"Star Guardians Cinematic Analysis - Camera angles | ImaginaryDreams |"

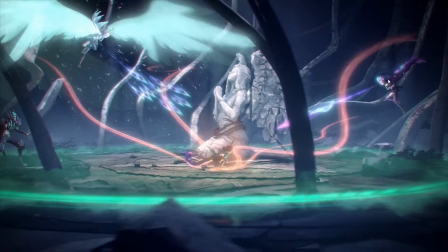They showed Zoe shooting her Q first, then they went back a few seconds to show Xayah coming up charging her ulti, and then when they show this wide frame, Xayah is already up there,
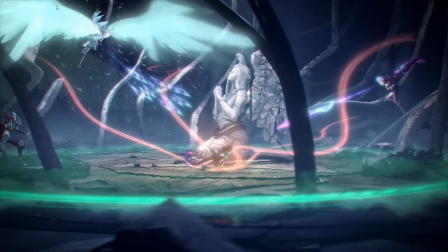so it's following Xayah's timeline of charging it up and throwing it, while Zoe has to rethrow her Q. I wonder what would happen if we have Xayah jumping up first, charging up her ulti, then we show Zoe going to throw her Q,
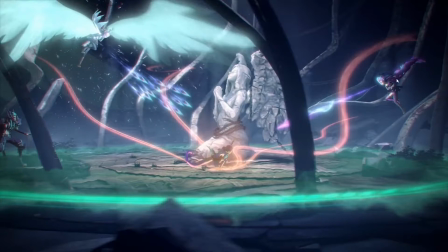and then basically they both will have like their own projectiles throwing at the same time. That wouldn't be a good idea, simply because they're trying to show Zoe first.
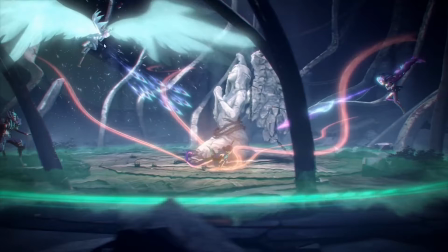Zoe just came in just now, so shifting back to Xayah first again would be a little bit too sudden. We want to have a little bit more time with Zoe throwing her Q, and then okay, that's enough time with Zoe for now. Let's shift a little bit back to Xayah as the secondary to throw her ultimate.
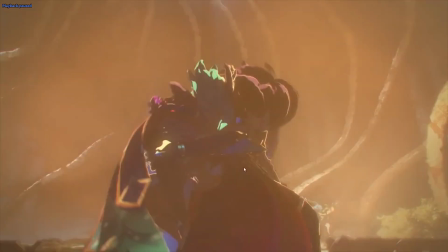So this seems to be like a second shockwave again,
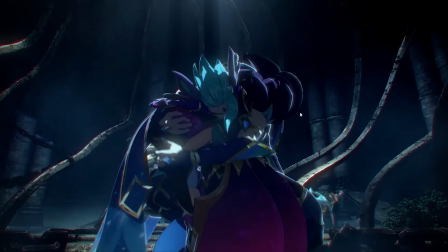like Zoe getting hit by a shockwave and then diving in with her R ultimate to sort of dodge the second shockwave.
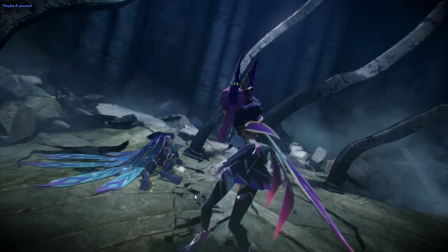That's just how it looks. A storytelling perspective, as I kind of said in a previous video in my gaming channel,
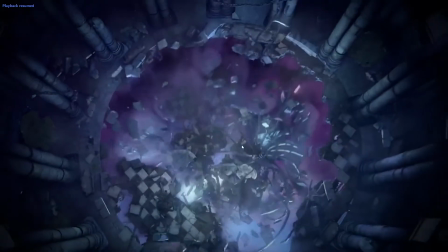doing this analysis twice. Very cool that Xayah jumps in to help her lover
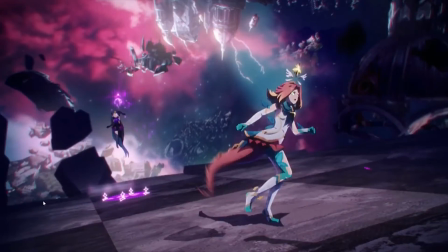after ignoring him 2 times in the beginning of the animation.
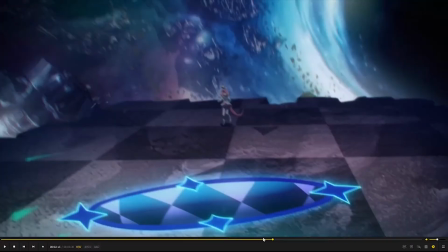Something very
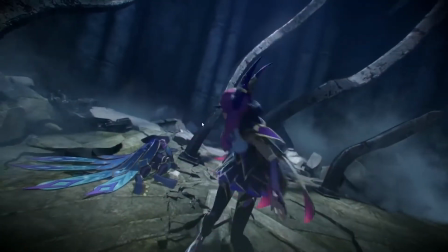confusing the first time I watched the short again was we see the ground falling,
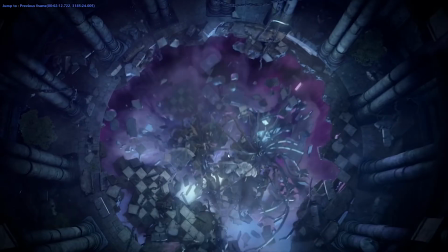but then we have this black transition going up. That really sort of made me confused the first time around,
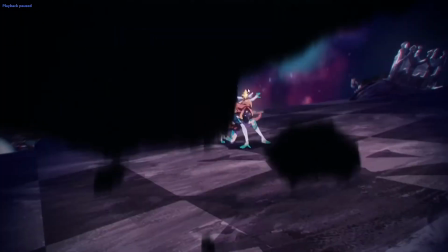and what they're actually trying to show is this debris is the debris in the new scene already.
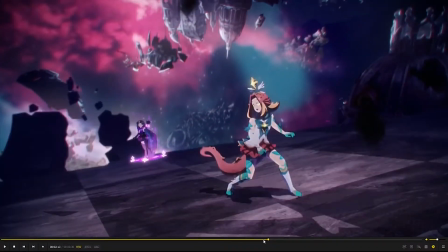My first interpretation
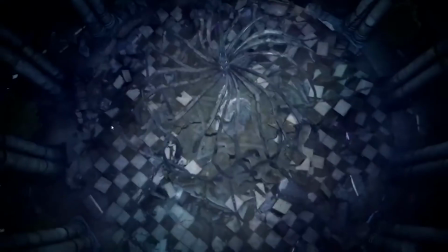and thought was that the debris was from this room and then we transition to the next room,
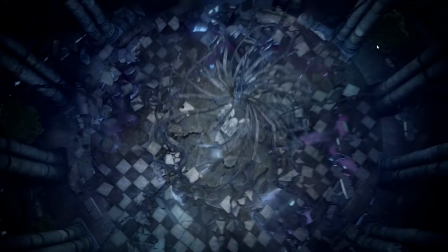and so technically we would prefer rocks falling from the supposed ceiling we are in our perspective,
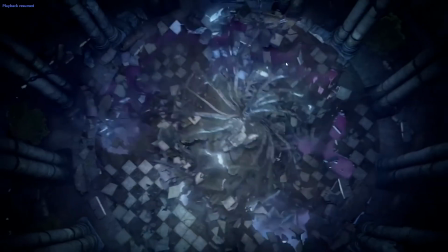and then transition us to the next 2D dimension area.
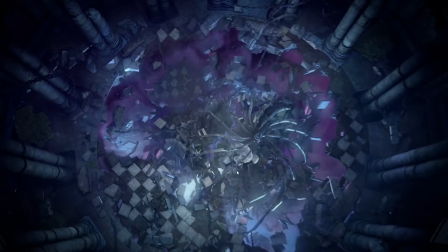But again, instead
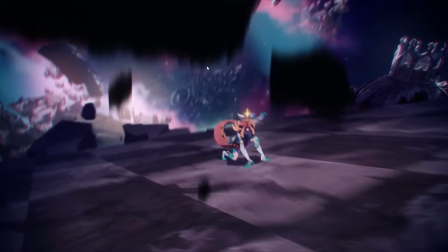the artist chose to use debris in the next area as the transition to the new area.
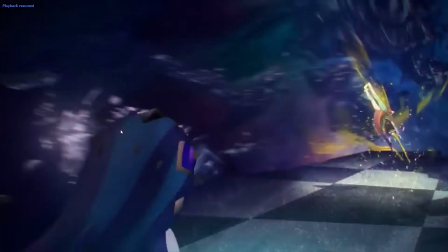And so now we're in the 2D world, and they have this very epic fight,
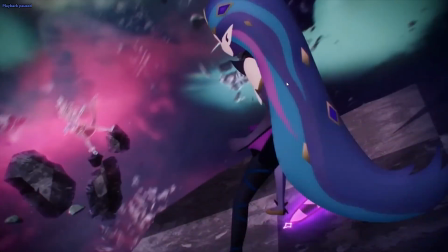more transition between one person to another, and like rotating each of the characters around and around.
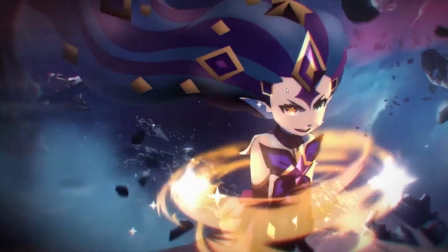Nothing to complain here.
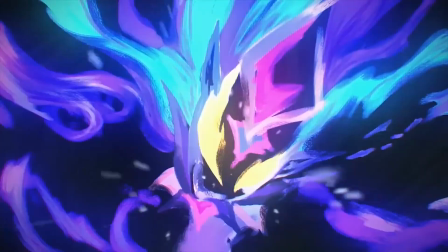And just great animation all around, from 2D to 3D.
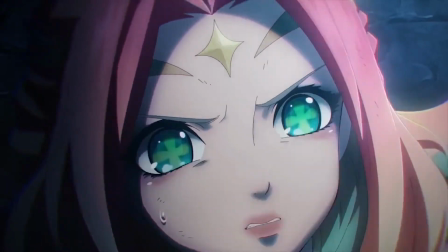And let's just let this play through. This is such a cool shot.
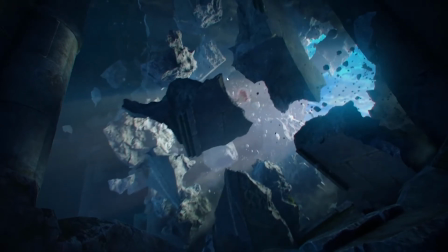I kind of missed the frame here of one of the hero's friends was able to come back just in time to save her friend. But another thing that kind of took me off is just how good the textures of these broken rocks
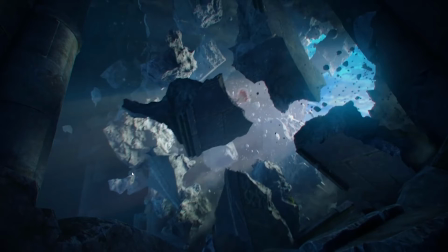are from the previous shots of anime and like a little bit cartoony anime style. And then we have this boom, realistic rocks everywhere. Like the textures on the walls are of course more realistic, but that's kind of fine.
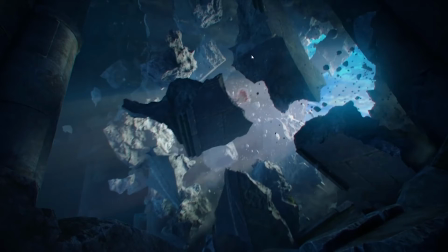But then I don't know why, just seeing the inside of the debris just pulled me out of it. I was like, whoa, look at that.
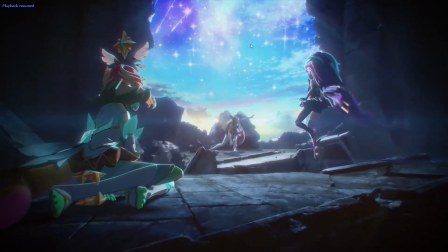But a very epic shot, very beautiful background.